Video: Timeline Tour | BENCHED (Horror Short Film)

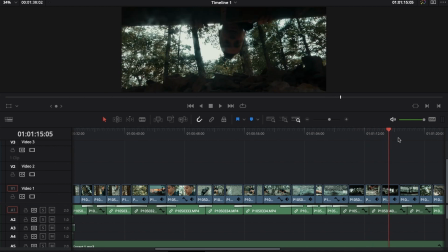12:19 There's no security in the edit of the film anymore, because audiences pick up on that stuff, right?
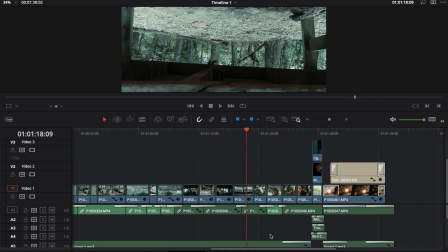12:27 And I think that's why I wanted to do a horror piece, and this is still just hardly dipping my toes in.
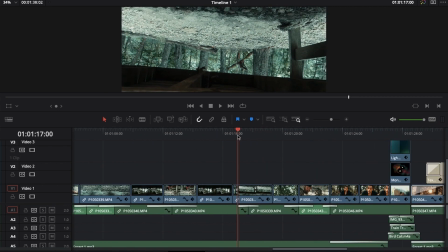12:32 There's so much more I want to do studying horror. I want to do a short, kind of like David Sandberg shorts.
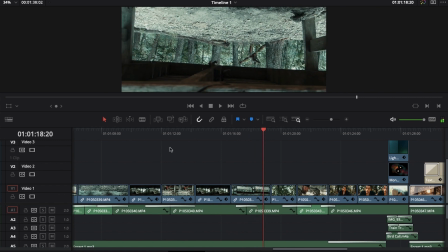12:38 I would love to kind of study that format and try to make something like one of his, kind of haunted house style shorts, right?
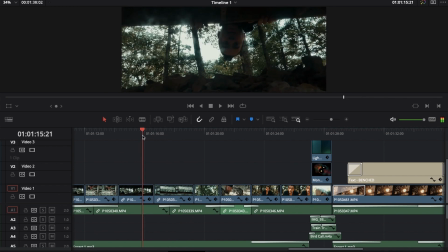12:46 Because his short films play a lot on that idea of like you're in your house but you're not alone.
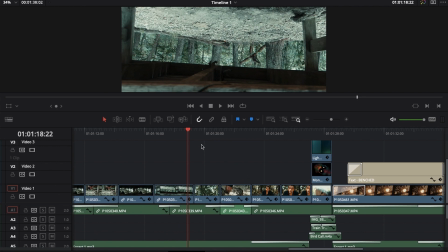12:52 That discomfort, that idea of like the monster in the closet. That's fundamentally scary, and he taps into that really well.
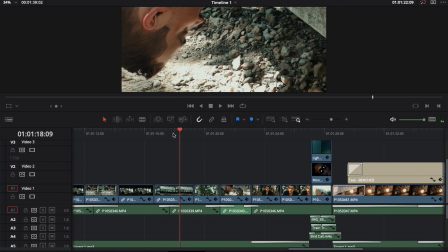12:59 I want to try that at some point as well, because there's just a huge language there.
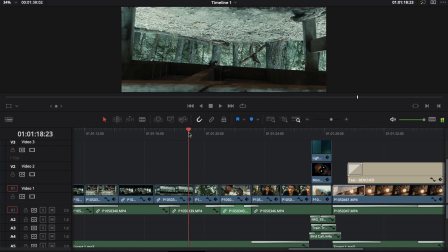13:04 And audiences are really in tune with that.
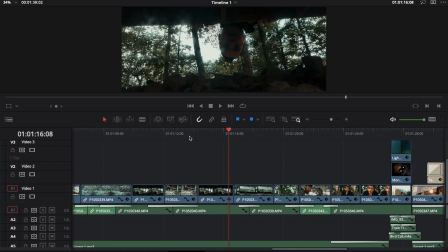13:06 Audiences can feel, especially in horror, they know when the camera is moving, and they know that like, oh wait, we're no longer able to see the whole frame.
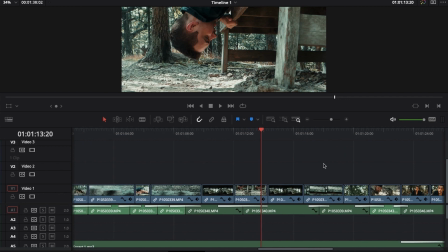13:15 Something's being hidden. Why is that? They can pick up on that, right?
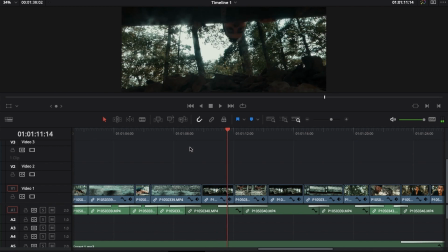13:19 And I don't know, I wanted to play with that a little bit here,
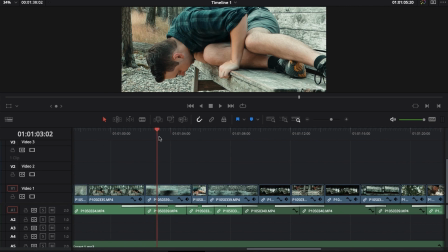13:24 kind of cutting between, now we're introducing these point of view shots, right? We're still in that, we still have these third person shots,
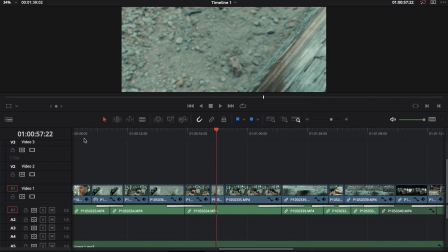13:33 but I wanted the film to kind of be more personal,
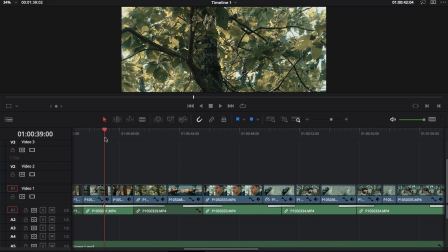13:39 now that we've introduced the character, we've seen them react.
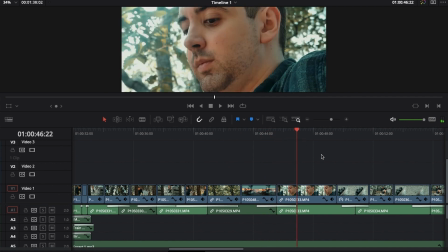13:45 Now that, we're continuing a little more, I want the film to feel just a little bit more personal.
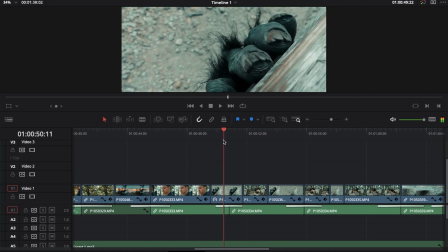13:51 It's a little bit more close, and we literally see their point of view as this monstrous hand appears and disappears,
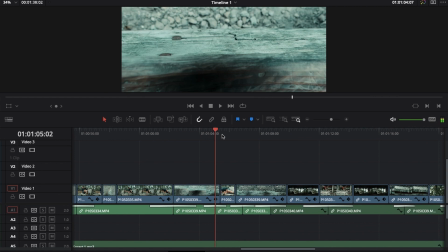13:58 and then they dip down to look below the bench, and that is, we share their point of view.
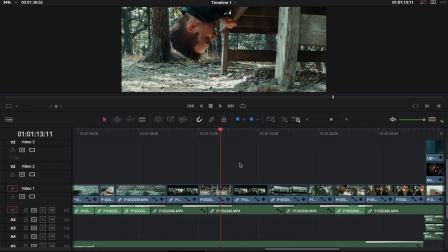14:07 And we get into these shots, and I think these shots are interesting because a lot of these are more rough.
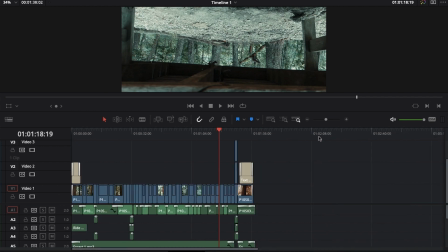14:12 Literally, the last half of the film is presented a little more roughly than the first half.
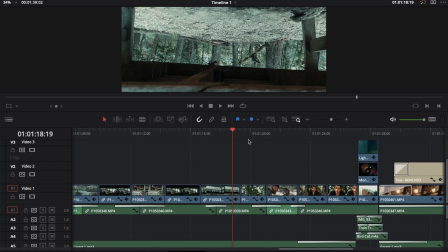14:17 In small ways. I think there's, still some polished shots here, right? Some things that are, framed up a little bit nicer.
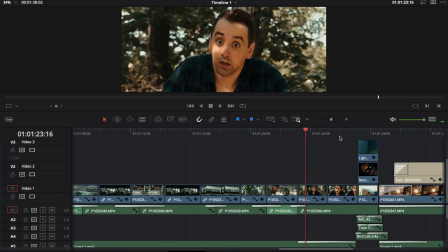14:23 Like, I like the way this shot looks. I like these reaction shots coming to the end.
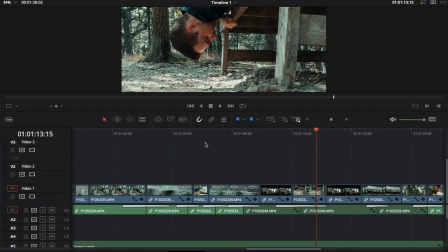14:28 I think those turned out well. I think that shot looks good. There's some shots that I think are framed up just fine.
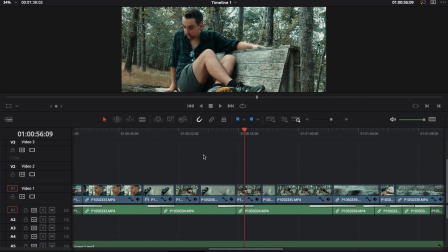14:36 But then there's also shots that, and I think this one looks good too.
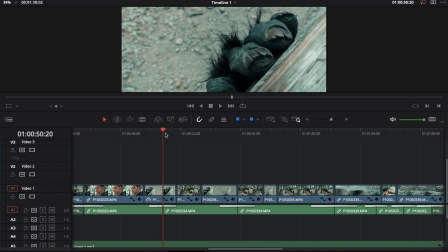14:41 But there's also shots that are a little bit more, like the point of view shots.
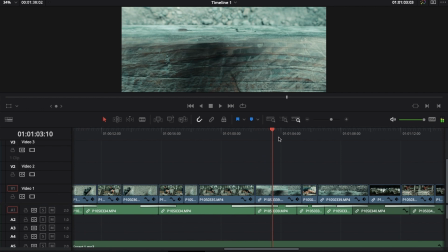14:46 There's less happening in frame. There's less depth going on. I think this shot looks nice, but this point of view it's a little more shaky, right?
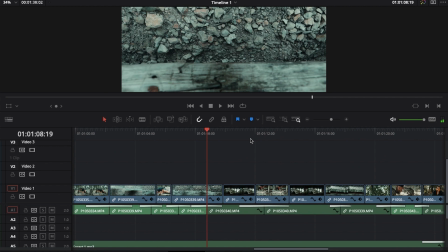14:54 It's not on a tripod, right? It's literally like, yeah, it's like it's handheld, right? So fundamentally, it's just a little bit less um, nice as far as like a shot goes, right?
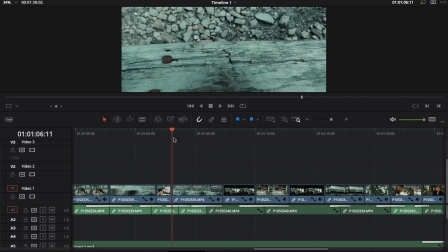15:09 And that's part of the storytelling is using like, all right, we're gonna get that like movement of the hand.
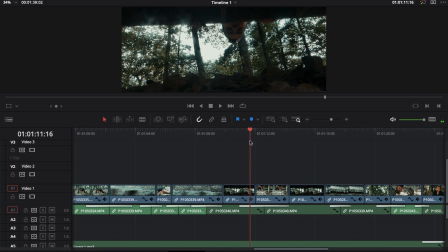15:14 I think helps tell the story. And this shot's, you know, it's I don't even know where to start with this shot. This like it's putting the camera on the ground to get that shot, and that's just the function of trying to get the angle I want.
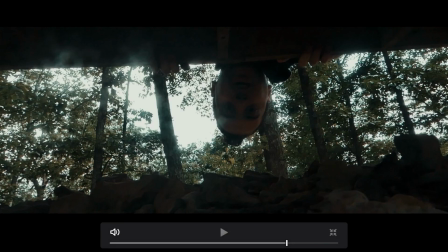15:27 But I even think that like everything that comes with a shot like this, where it's on the ground, it's not on a tripod, it's not stable like level.
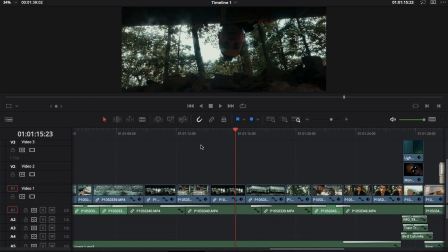15:36 The camera's not level. The background's blown out. Like there's things that are just messy about that shot that are just a little bit more raw than a shot where,
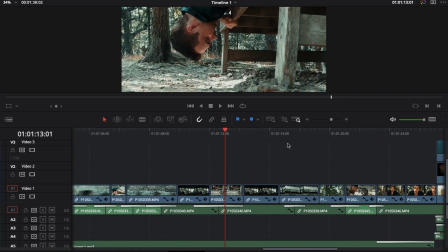15:45 you know, I can get a little more depth, get the bokeh where I want it. You know, it's not blown out, the light's how I want it, right? Like, you know, it's on a tripod. Actually, this shot might not be on a tripod. This might be like on the ground as well. But I think it's framed up a little bit nicer.
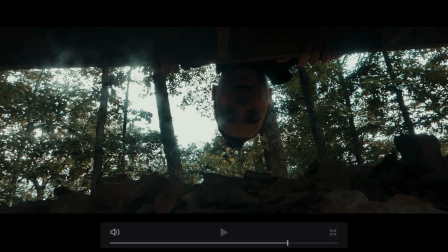16:02 But it's also like the point of a shot like this is we're seeing what could be the monster's point of view, and it's not.
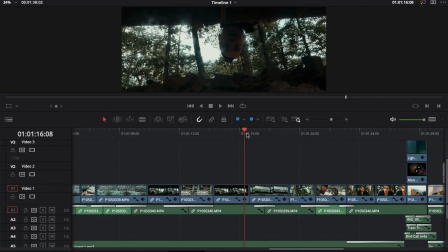16:10 We know that by this point, you know, he looks under the bench and the monster's not there. But in a shot like this, like you see him, you know, come down, you know,
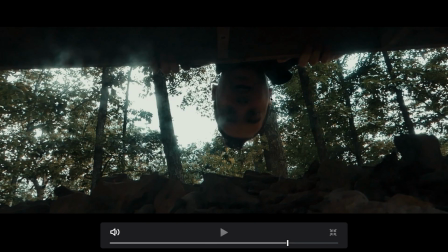16:22 over his head comes under the bench to check, and you know we can hardly see his expression.